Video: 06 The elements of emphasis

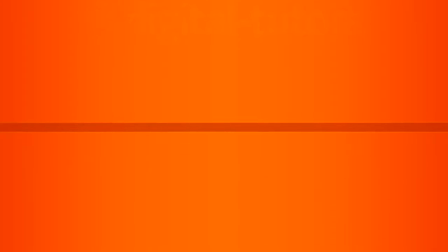(0:01)
In this lesson, we will discuss what it takes to create emphasis in a composition.
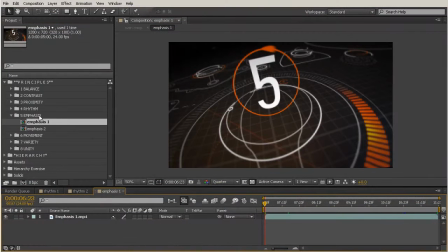(0:08)
Okay, so I'm just right over here under my fifth principle, and we're looking at emphasis example 1 right there. So let's talk about what emphasis is. Emphasis is the most important part or emphasized part of the composition.
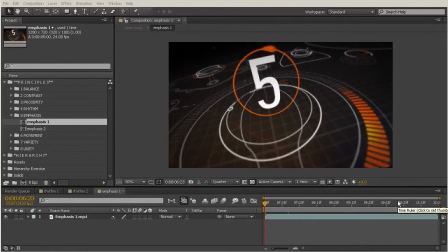(0:27)
This is going to refer to where the viewer's eye finally comes to rest. So earlier we've talked about compositions that have different elements that are going to drive your viewer's eye. This is where the viewer's eye is going to sit. So some compositions may not have emphasis.
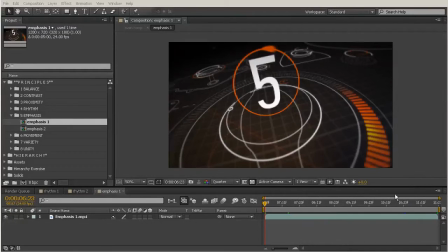(0:46)
They may just want you to work kind of around in a circle looking at all of the elements. And then sometimes you really want to have an obvious focal point. So it just depends on what kind of composition and what kind of mood you're going for. So in this particular composition that we're looking at here, we have a really clear example of what's being emphasized.
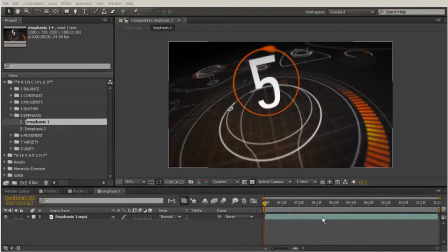(1:05)
So I'm going to just play that through for you so you can see what that looks like.
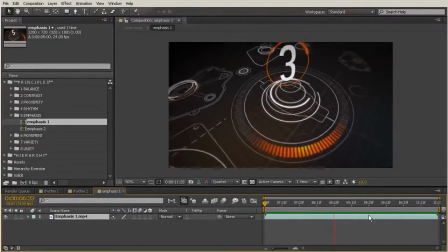(1:11)
And obviously, the emphasized part of this composition is that number. We have lots of different elements working together to emphasize our focal point. So one of those is this kind of ring here. It's almost creating a sort of stage for our number that we have here in the middle.
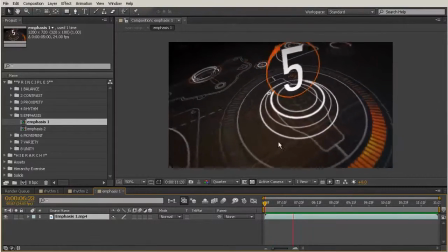(1:29)
And then besides all of these other elements kind of just pointing towards that number, we also have this flashy circle that kind of just rotates around our number as the number counts down. The number is also one of the only things that really visually changes weight in the composition.
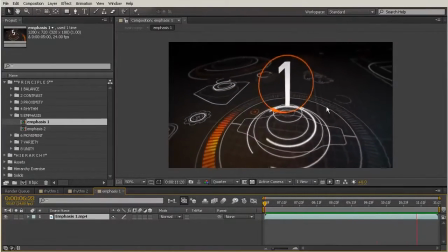(1:48)
Even though our camera moves, all of our other elements are really just animating in place, while our number is actually changing from number to number as it does that countdown. And that animation in and of itself is going to attract interest in a viewer's eye.
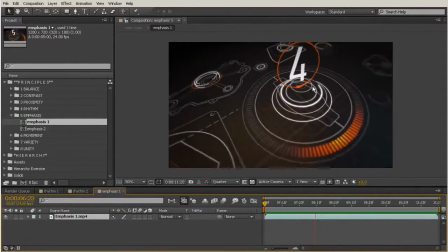(2:03)
We probably don't even need all of these elements, but they're simply there to continue to reinforce this is the countdown, this is what we want you to be looking at, this number here. And another thing that helps to reinforce this is a little bit of proximity, what we talked about earlier.
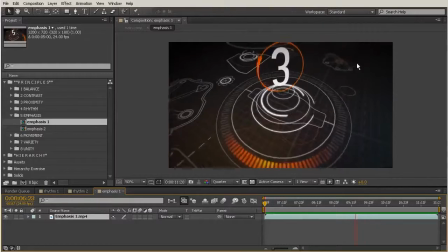(2:19)
All of these other elements feel like they're further away, they're out of focus, and so the thing we want to be focusing on is right here in the middle. So you can kind of begin to see, as we've talked about several of these elements, that they all sort of play off of one another,
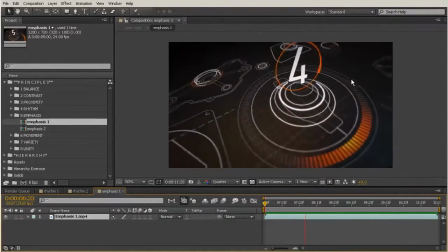(2:34)
and some of them are used as vehicles to drive home another point. So this is using proximity as a way to emphasize the focal point. So the emphasis is merely a tool to make something the most important thing in your composition.
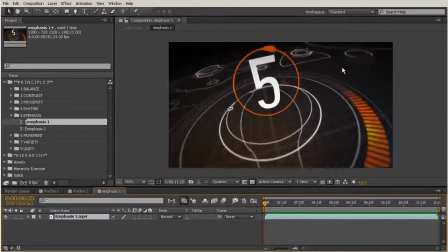(2:53)
That's really all that we're talking about. Now, let's talk about our other example of emphasis.
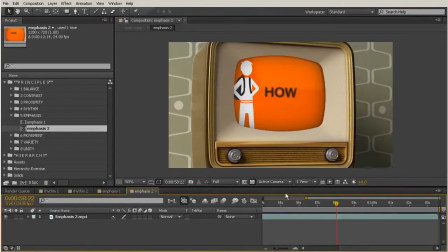(2:59)
I'm going to double click this second thing here. Now, this is a little bit different example.
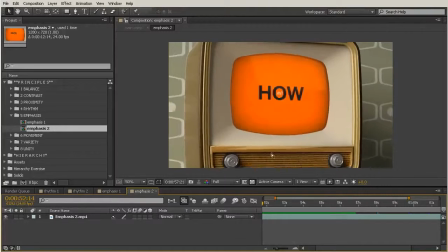(3:04)
We still are using almost a container as a way to emphasize this.
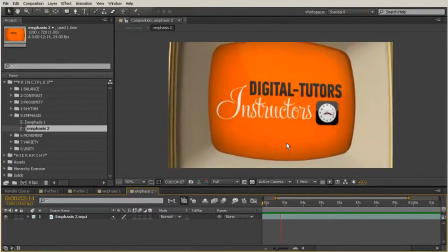(3:09)
So we have our television. Now earlier we had sort of a stage as emphasis,
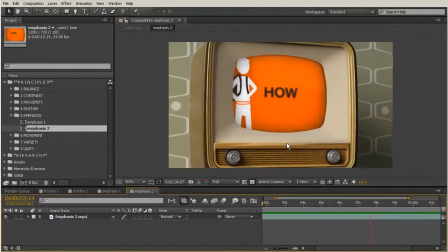(3:13)
but there's something else important here that we didn't see quite as
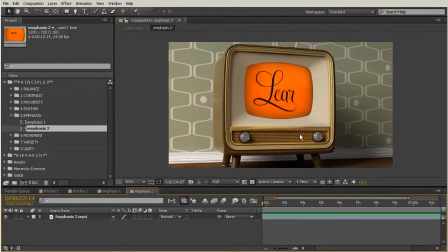(3:19)
blatantly in our last composition, and that's the color temperature.
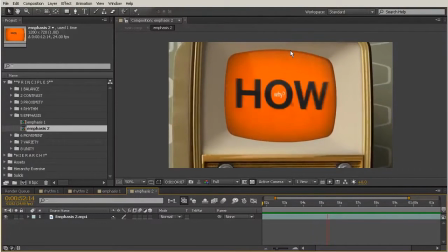(3:23)
The color temperature inside of this video that's playing in our TV is so much brighter than everything here on the outside.
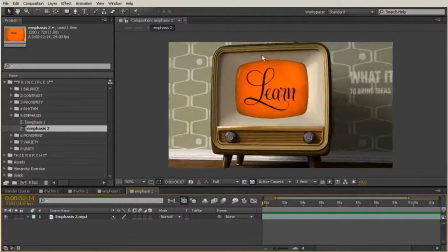(3:30)
Besides the setup of the shot itself, what's contained here inside of the TV is definitely the most emphasized thing.
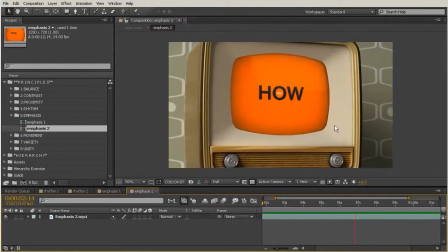(3:39)
And definitely a big part of that is the way that the camera interacts with this.
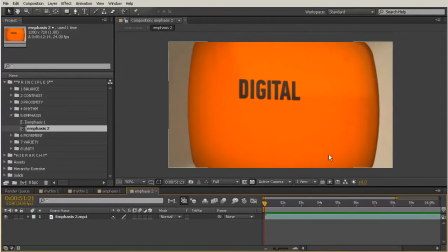(3:42)
We start out so closely zoomed in, you can really just not look at anything else besides what's going on in here.
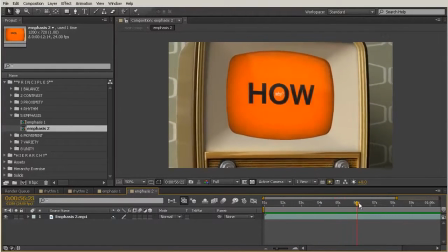(3:49)
And then as the camera pulls back, we slowly are revealing what else is in this scene.
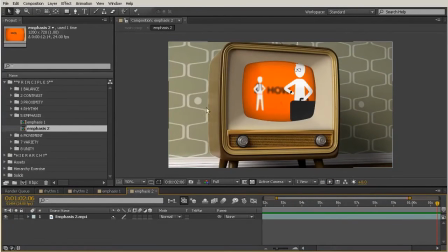(3:55)
And even though your peripheral vision really is just taking in the wallpaper and the TV, you're so focused on what's going on inside of the composition.